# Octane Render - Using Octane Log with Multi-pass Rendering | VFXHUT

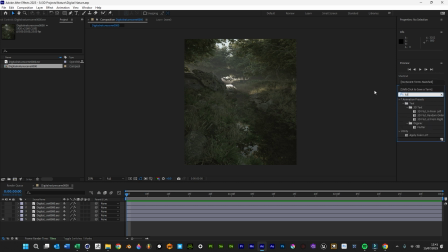(4:14)
It just gives you a little bit better highlight roll-off, or roll-off that we're used to seeing with video. So what we want to do now is just make sure we're down here, create a new adjustment layer, and this will be just our basic 709.
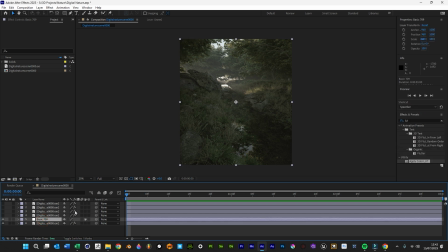(4:37)
So there's a few ways that you can get this back to normal colours. So you can use a series of colour corrections, so like saturation, curves and that kind of thing, or you can use a LUT.
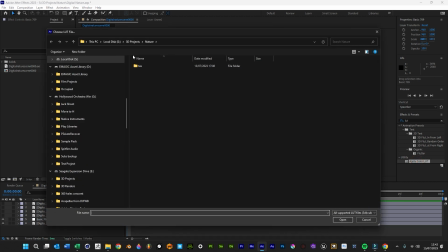(4:46)
I actually do have a LUT already for
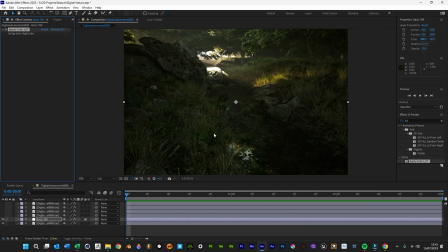(4:52)
S-Log3, which is kind of what this kind of mimics.
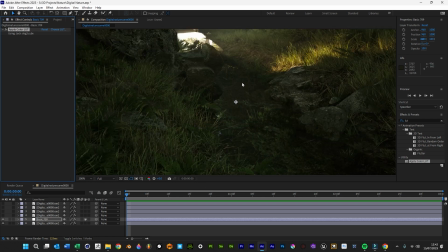(4:59)
So that brings the whole picture back to normal colours.
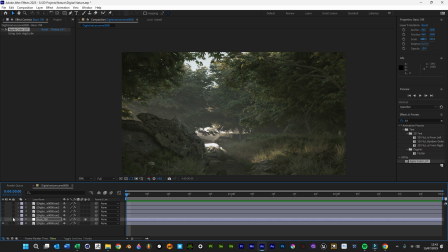(5:05)
So we've gone from that flat look to this look. So let me just quickly show you why this is beneficial.
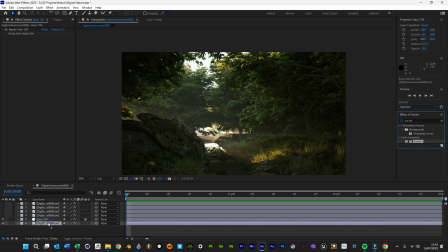(5:11)
So if we just go into curves and apply that to our base layer,
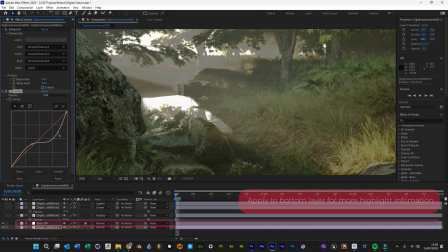(5:19)
doing this, we just get a little bit more information in like all the shadows and stuff as well. And when we lift
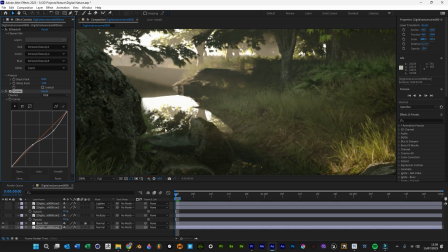(5:28)
them, they're not as noisy because they're used to being that grey level, so they're not going to be really bad.
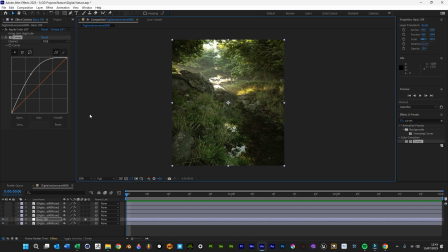(5:33)
So you've got more flexibility if you need to brighten up an image. And if you wanted our darks to be a bit darker, you can.
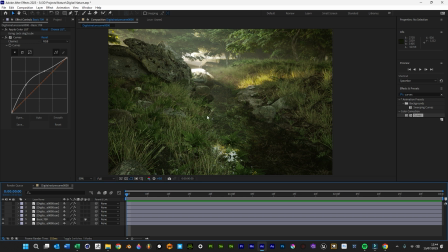(5:41)
So the reason we're using Octane Log is just to get that extra flexibility when coming to grading, to make it look a bit more cinematic.
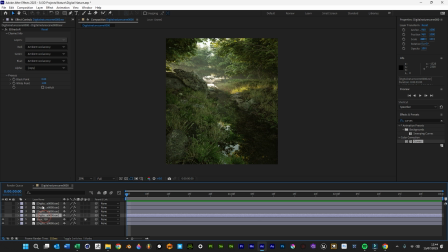(5:52)
Pretty much what ASIS does as well. So this is just probably now just multipass, as we've gone through what the log look does.
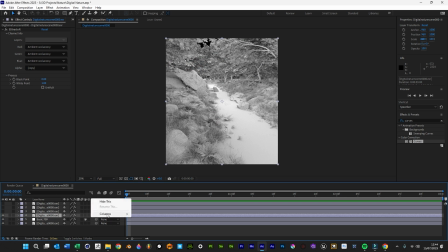(6:02)
So we'll just add our ambient occlusion past as well. We need to see our columns, so we want to see our modes, and we want to blend that with multiply.
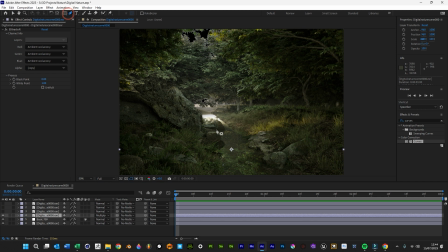(6:14)
So I forgot to check alpha for this, so all I'm going to do is I'm just going to draw in any areas that I'm not necessarily bothered about.
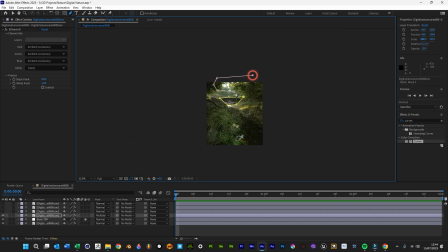(6:26)
I don't want to keep.
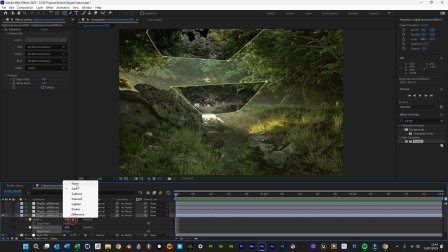(6:30)
So they're just going to hit M on the keyboard and go subtract and subtract.
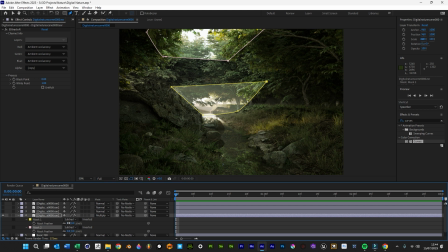(6:38)
And then F on the keyboard and feather these out.
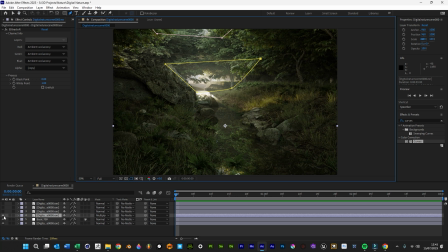(6:42)
So this just gives us that extra flexibility in terms of shadows as well, so we can add just a little bit more contact shadows. So I'm just going to knock that down just a little bit because I don't want too much of it. Probably somewhere about there.
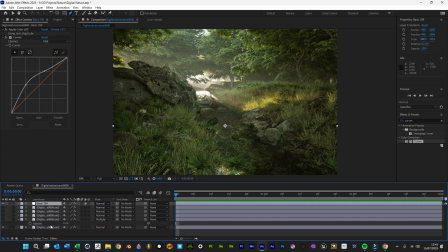(6:56)
It's just going to bring this Rec 709 up to the top and then just turn our ambient occlusion back on.
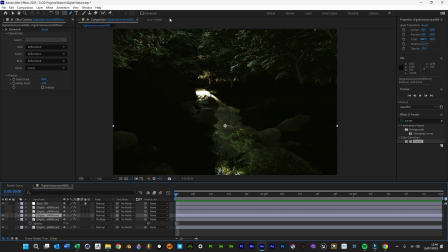(7:03)
Then we're going to go for our reflection. This one we will blend with screen,
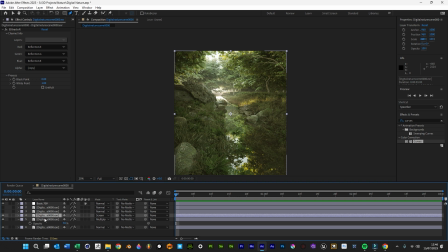(7:11)
so all we can see is it's just amplified all this reflections in this scene, so we just want to turn that down probably about 20.
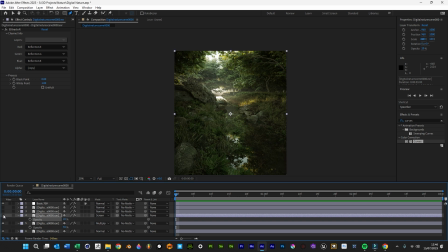(7:20)
So again, it just makes all the shinier areas a bit shinier, which is really nice.
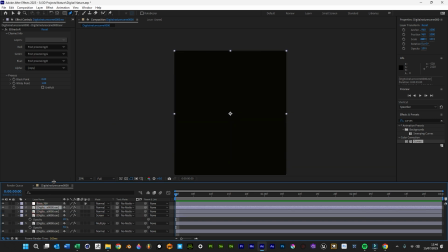(7:27)
And then we'll, so the post processing hasn't come through, so we don't need that.
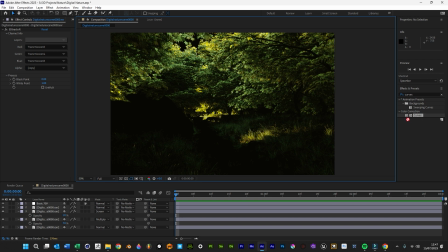(7:32)
So let's do our transmission layer now. So we've got this layer, we just want to add curves to it so we can add some flexible options once we've blended it.
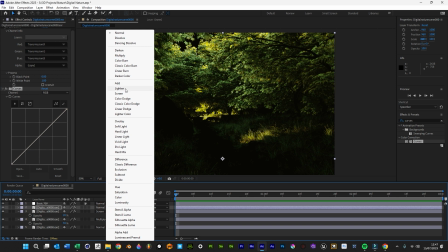(7:39)
So if you use either screen or lighten for this, and it helps create a little bit more
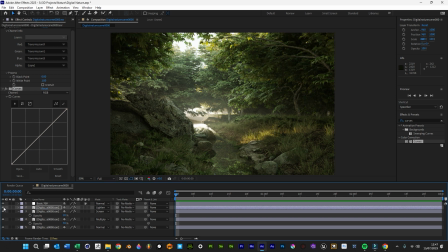(7:47)
color variation and light coming through the leaves. Let's just see what screen looks like.
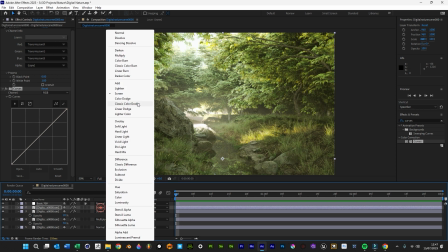(7:54)
It kind of does the whole image. We'll just give more for lighten.
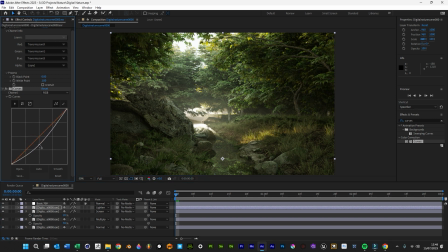(7:59)
And then because we've added these curves here, we can have flexibility over just cranking it down just a tad and just popping that contrast a little bit. So as you can see, it's just adding a little bit more information in some of these areas, making it feel a bit more believable.
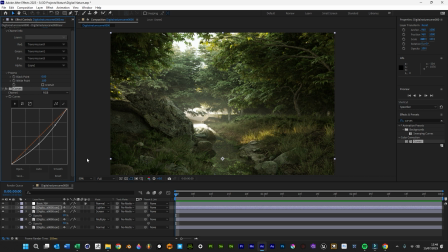(8:15)
It's also useful if you've kind of just missed the mark a little bit in terms of the transmission color.